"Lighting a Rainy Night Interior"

Hey guys, welcome back to the classroom. My name is Brady, I'll be your host for the evening. And today we're learning some really cool tricks on shooting a rainy night interior and taking your shots from this to this. And it can really all be done with as little as one light. But before we get started, if you enjoy this video or any other videos on my channel, please make sure to hit that like and subscribe button and share if you please. So I got some inspiration to shoot this low key moody night interior scene and I wanted to take you guys along with me. And we're gonna be talking about a way to get color contrast using some lighting effects and a couple other tricks along the way So let's go ahead and start with our first light and I guess we're just gonna call it our key So our motivation for this first light our key light is gonna be either moonlight or just ambient night room tone Just something dim and cool and soft So for that I'm gonna use an
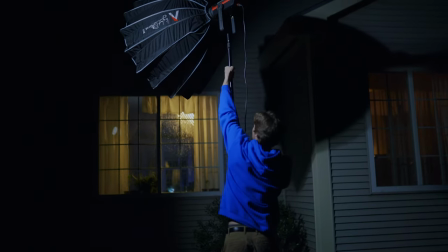Aputure 300D Mark II and I'm gonna bring that to the outdoors and on that I'm going to put a parabolic softbox and then with that softbox I'm also going to
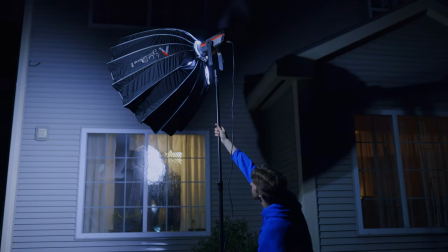add a grid as well and what that grid is going to do on top of the softbox is really focus in the light kind
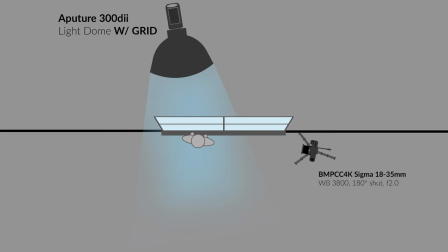of a little bit more forward and direct and keep it from spilling in places that I don't want to because I really want to keep the light focused and
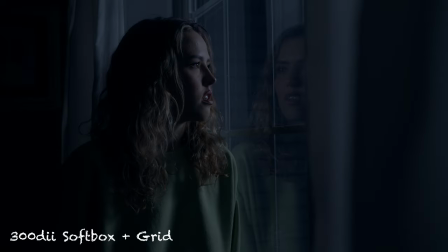central pretty much on Sarah and her face and the curtains a little bit surrounding.
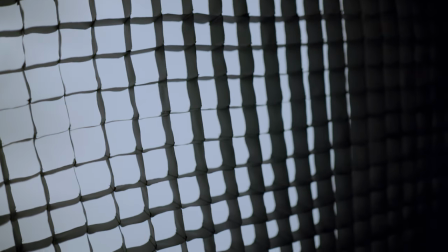So by using the grid you're going to add that on top of the diffusion and it's still going to be soft and direct and on top of that this light is a daylight balance fixture so that sets right around 5600 Kelvin and since we want to go for a little bit of a
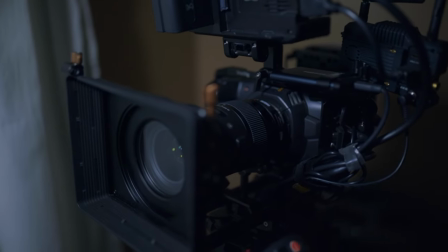cool moonlit look I brought my camera's white balance a little bit lower than that down to 3800 so for a location of this light because location is really important once you bring it outside you're not just going to bring it directly out the window I brought it a little ways back and then
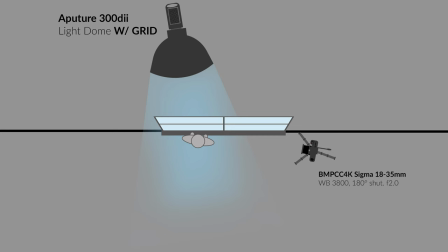I made sure to still keep it on Sarah's far side like a little bit past her nose so then you you see when that light comes in and hits her,
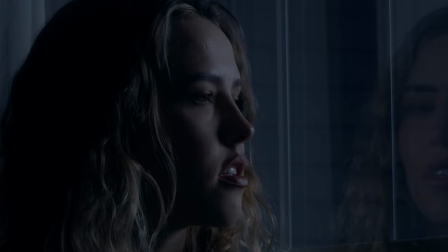you see that wrap right around her face.
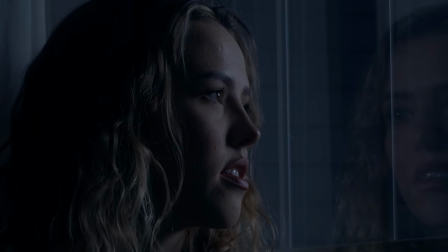You start to get a little bit of a Rembrandt triangle to wrap around her nose and that nose kind of splits in half, giving you that nice contrast as you're shooting into the shadow.
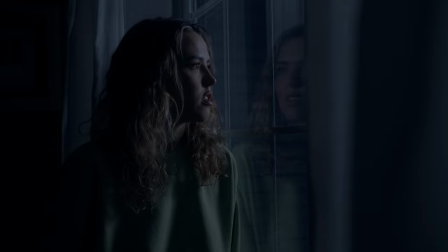It's not gonna completely wash her face out. And check out that catch light in her eye. That's some good stuff right there. So that's our first light in place. Everything is really coming together and you can really just get by it with this one light, going for this moonlit look, and then follow the steps that we do later on to get the rain look.
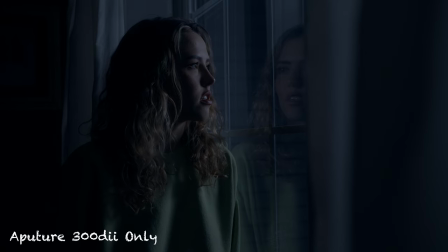But I wanted to add another light because I was looking on frame left into that kind of dark abyss and I realized that I wanted to do something to bring up that room tone and this is where we get really fun and creative while staying on a budget. So I took just an Aputure MC and I matched that to the 300D at right around 5600 Kelvin
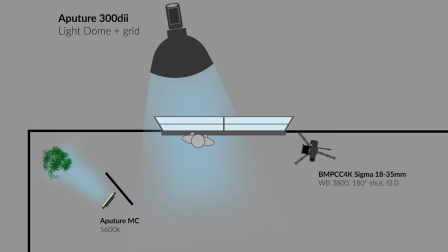and all I did was sit that just on a chair kind of tilted toward the wall, toward the corner but alone by itself, it looked very sourcey.
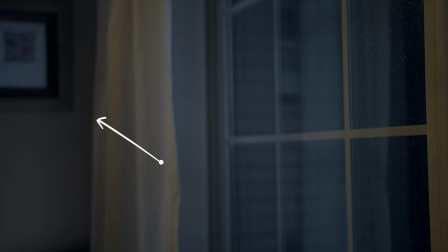It was filling the room very strong and it just looked like there was a light punching into the corner so i wanted to add some texture just to break up that light just to add some contrast to it so i took a plant and just kind of stuck it in the corner so
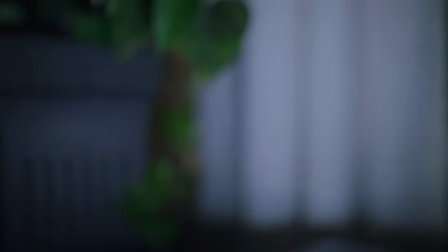then as the light was splashing through the plant it added some contrast some shadows some highlights and really now this is looking a little bit more like just some moonlight room tone just something to feel in that back corner and then i also noticed that The light was spilling pretty heavily on the
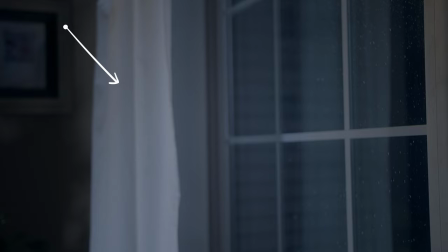curtain Just over Sarah's shoulder on frame left still And I didn't like that spill So all I did was take two books Stood them up right next to the MC Just to flag off that light from spilling onto the curtain And then keep it central to just going into that corner So there's two really budget options To flag off light, to modify light and add some texture to it But then looking at the frame I mean if you want to go for a monochromatic
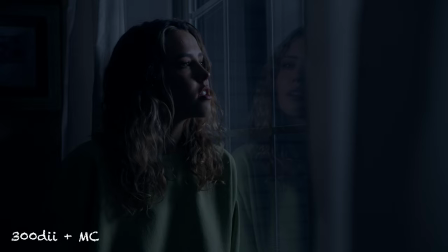look Just stick to this cool tone You're good and set right here just how you are but I wanted to go in and add in some color contrast inside to contrast you know the warm cozy inside your cool night outside so for the third light I took an aperture
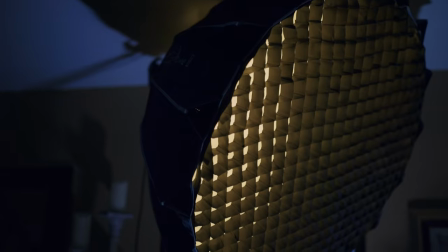300x and I used a softbox and a grid as well with that the grid again is just to contain that light source and keep the
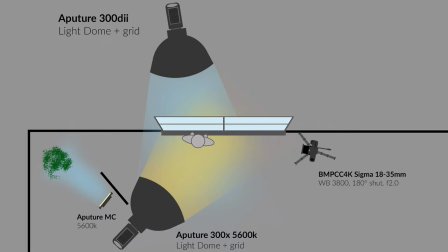light from spilling in throughout the room and keep it just as a rim light as we're going to add on to Sarah so
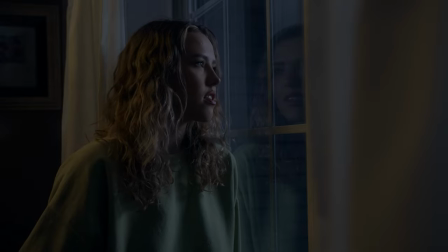color temperature for this to contrast at 5600 I left that light at 2700 Kelvin. So now you've got this warm, you've got this cool, and the camera's white balance is right sitting in between.
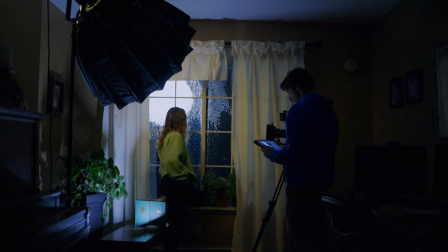And I had this lay almost directly behind Sarah as much as I could without it actually jumping into the frame.
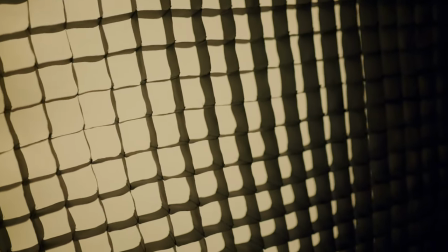And with the grid on it, it really kept it isolated to just on her shoulder.
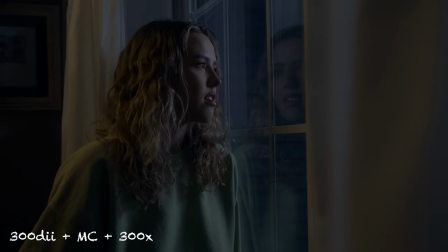And I wanted the night ambience to really be kind of like this driving feeling for the scene. So I didn't want to fill the entire room with this warmth. So by splashing it just kind of directly and straightforward with the softbox and the grid, it was only splashing on Sarah's shoulder her hairline a little bit of the curtain and then the rest of the light in the scene was that Moonlight,
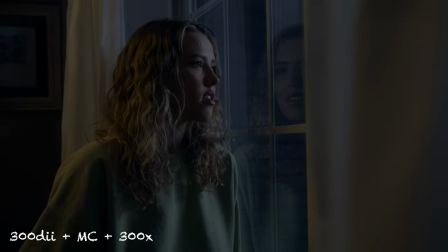so we have those three lights in place But I wanted to do a couple things just to add a little pop if you will and to add
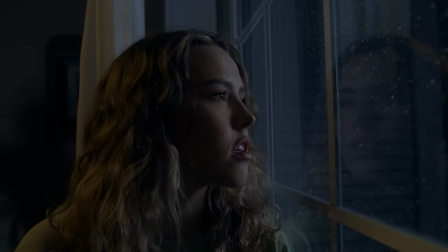to that You know night the moody feel I figured why not add some raindrops to it as if it is just rained or it's still trickling out there So I don't know if it's a film trick or I learned it from cleaning cars But I took car
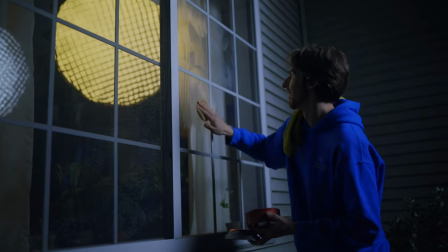wax and just waxed the window before spraying it down so that way when the rain or water hits the window,
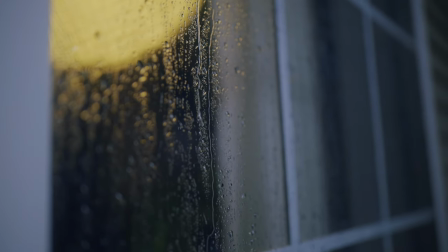it beads up really nicely and adds those little glittery, glimmery beads of water.
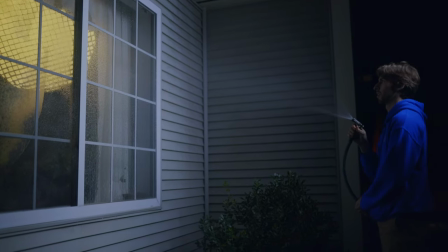So that's what I did, I waxed it on, I waxed it off, and then I sprayed it down with water, got those little glimmery little dots on the window, and then one more touch that I wanted to add just because I was feeling crazy, wanted some lightening.
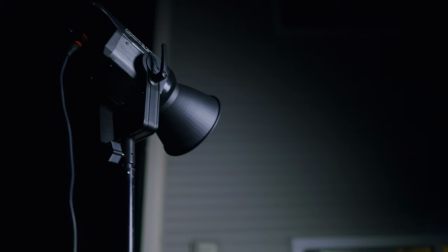Don't know why, I just wanted some lightening. So I took an Aputure 120D with a reflector dish, and I brought that outside a little bit more on the front side of Sarah.
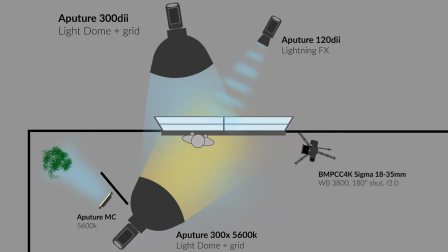So we're still on camera right outside the window, but it's going to fill in the shadows on Sarah's face when the lightning pulses in. So I had that at about 15% with just the reflector dish shining in. The balance is the same as the 300D as well.
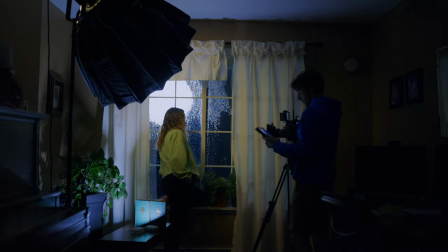Makes things super easy. And then when the lightning would go off, you'd actually get some really nice dots of rain on Sarah's face. And I was hoping for that to happen. I didn't know if it actually work so I'm super happy about that but just an extra touch you definitely don't need the lightning but if you've got some extra lights around if you want to add some interest some spookiness or just add in some you know like visual contrast or interest with the with the additional lighting go for it so let's go ahead and take a look at all of the lights that we added
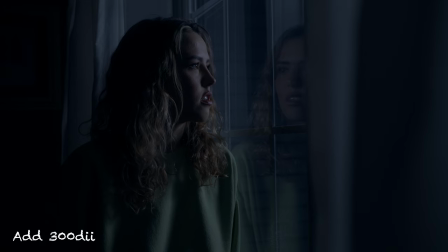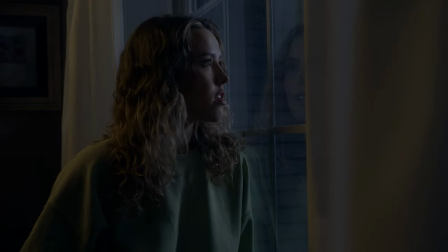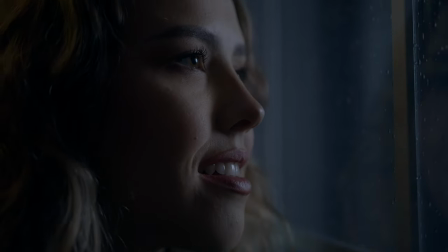I would love to know if you like a little bit more of the monochromatic side of things just sticking on only the cool tones or if you like adding in the color contrast and the complementary colors into your scene. So leave a comment below, either monochromatic or complimentary colors for your personal preference. But that is all that I have for you guys today.